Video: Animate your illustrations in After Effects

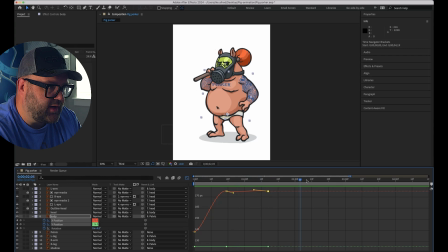8:10 And so the way you do that is you
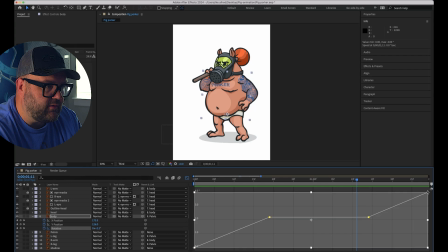8:15 select something, you know, over there in the layers, so the body in this case,
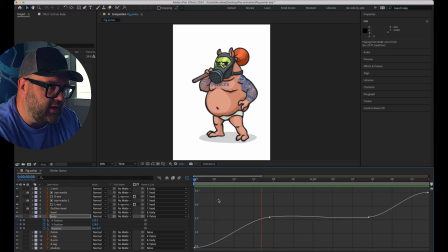8:21 and select the rotation, and then there's a little icon up there in the upper right of that layer panel. You can see it's blue right now. Select that and it'll put you into curve mode, and then you can adjust those different curves.
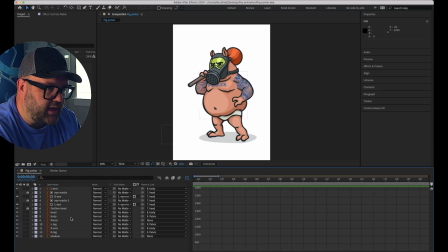8:38 And what I've found is you know, once you select those,
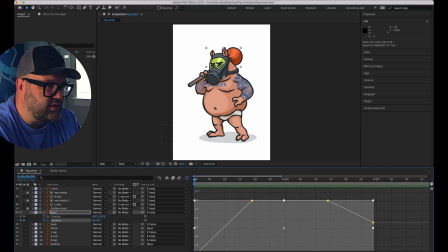8:43 there's, you know, it looks like it's not showing up on my screen capture here,
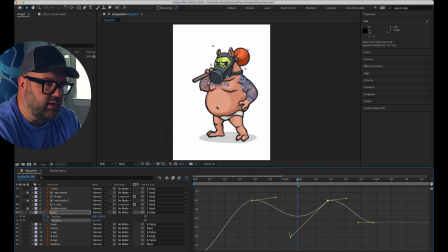8:48 but there's a little setting at the below those curves where you can split the X and Y axis of those up, which gives you more flexibility and everything doesn't move together. So check that out. Again, this could be an entire
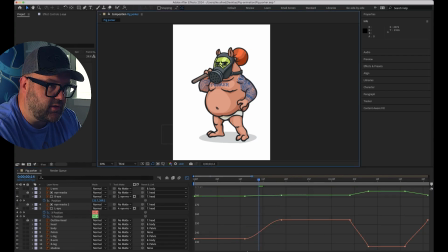9:07 you know, series in and of itself, how to work with curves, and it's something that, you know, I can improve on myself for sure. But just know that it's there,
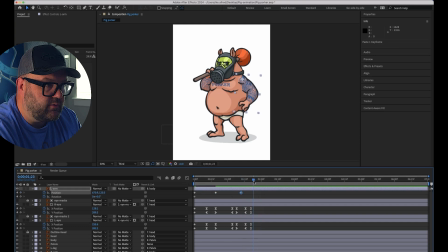9:21 and that's a way to get things to move more smoothly, a little less robotic-like,
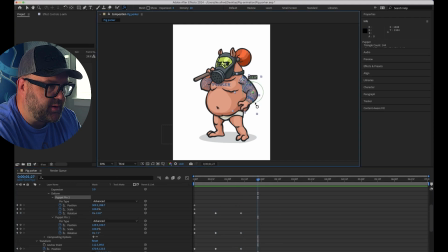9:29 and hopefully that helps. As part of the refinement, jumping into some of the stuff I've done before, you know, working with the puppet tools some more. And then I've pre-comped everything,
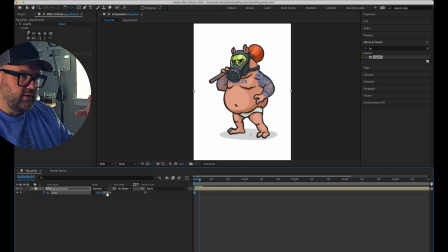9:45 so this whole pig animation is in its own kind of grouped composition now, and I'm using
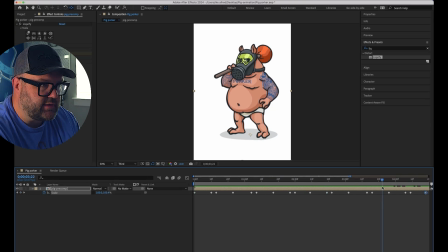9:57 the scale tool in just kind of the vertical axis and doing subtle scale up and down to kind of simulate breathing. You know, there are definitely more elegant ways to do that, but it does the job.
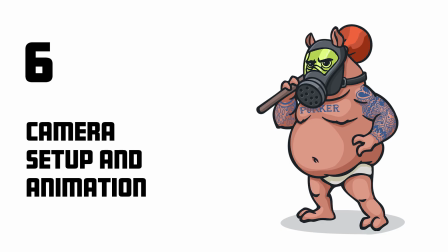10:17 Now it's time to drop in a camera and
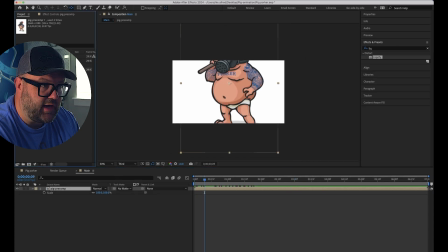10:24 add some movement with the camera. So the character's still just standing there, but we're gonna zoom in on them in an interesting way,
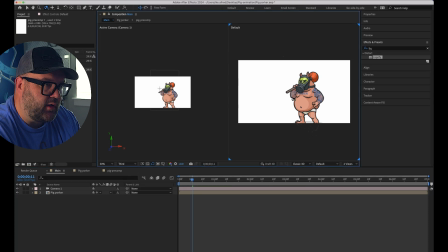10:33 if you will, to add even more life to the shot.
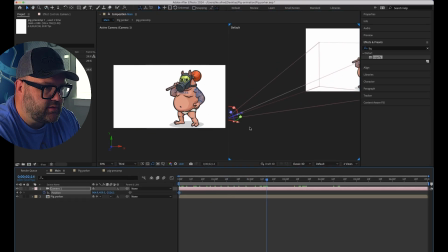10:44 So after dropping in the camera, you know, I split my view so that on the right hand side I'm working in the 3D view. I can kind of see how far away my camera is, and then I'm just playing around. It's preference, you know, just one steady slow zoom, you know, is that what I want?
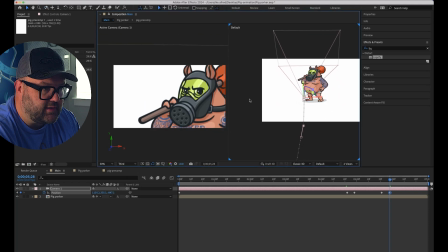11:04 And eventually I decide that I want to do kind of a fast, I forget the technical term, but just kind of a
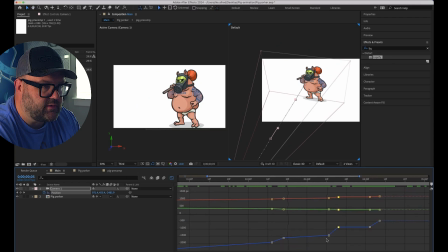11:17 quick zoom in to one point, hold for a second, zoom in further,
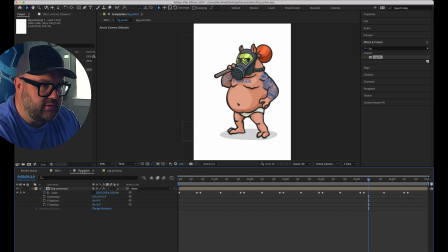11:23 kind of add some drama, if you will.
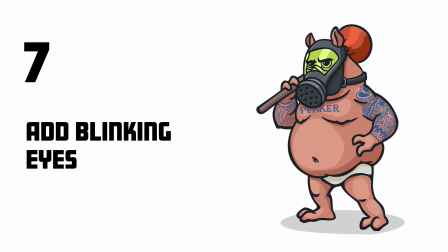11:27 And then finally, this is that bonus piece that I decided to add after seeing the animation come together.
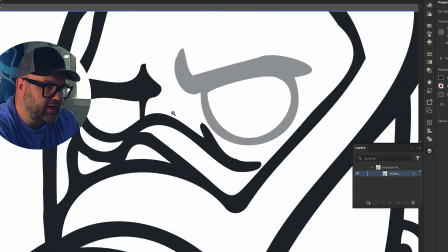11:35 It needed something else. So I decided to add some eye blinks,
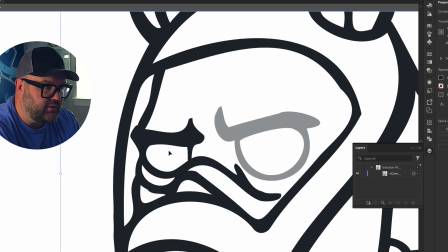11:41 and what that requires me to do is jump back into my original artwork.
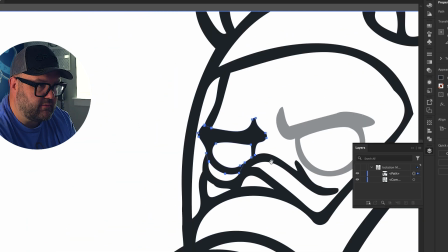11:47 So you can right click on the artwork there on the left hand side and say edit original,
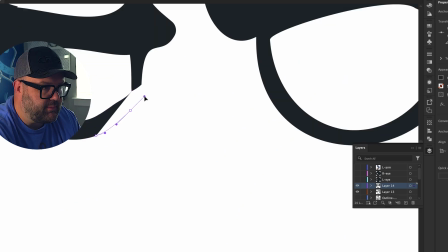11:56 and then that opens it back up in Illustrator.
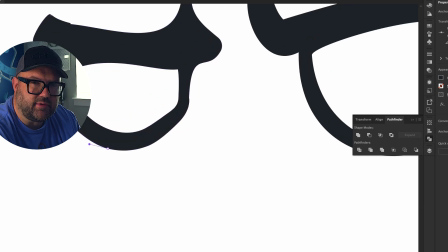11:59 And then again, just using the knife tool, kind of cutting up those pieces that make up the eye.
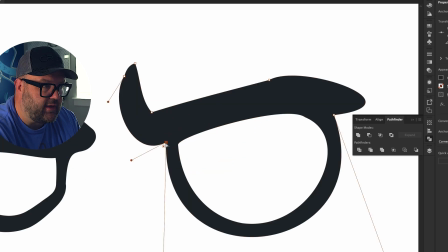12:07 So right now the outline,
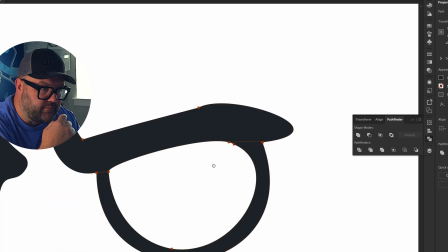12:09 you know, I decided I want kind of the outline around the eye separate from the eyebrow.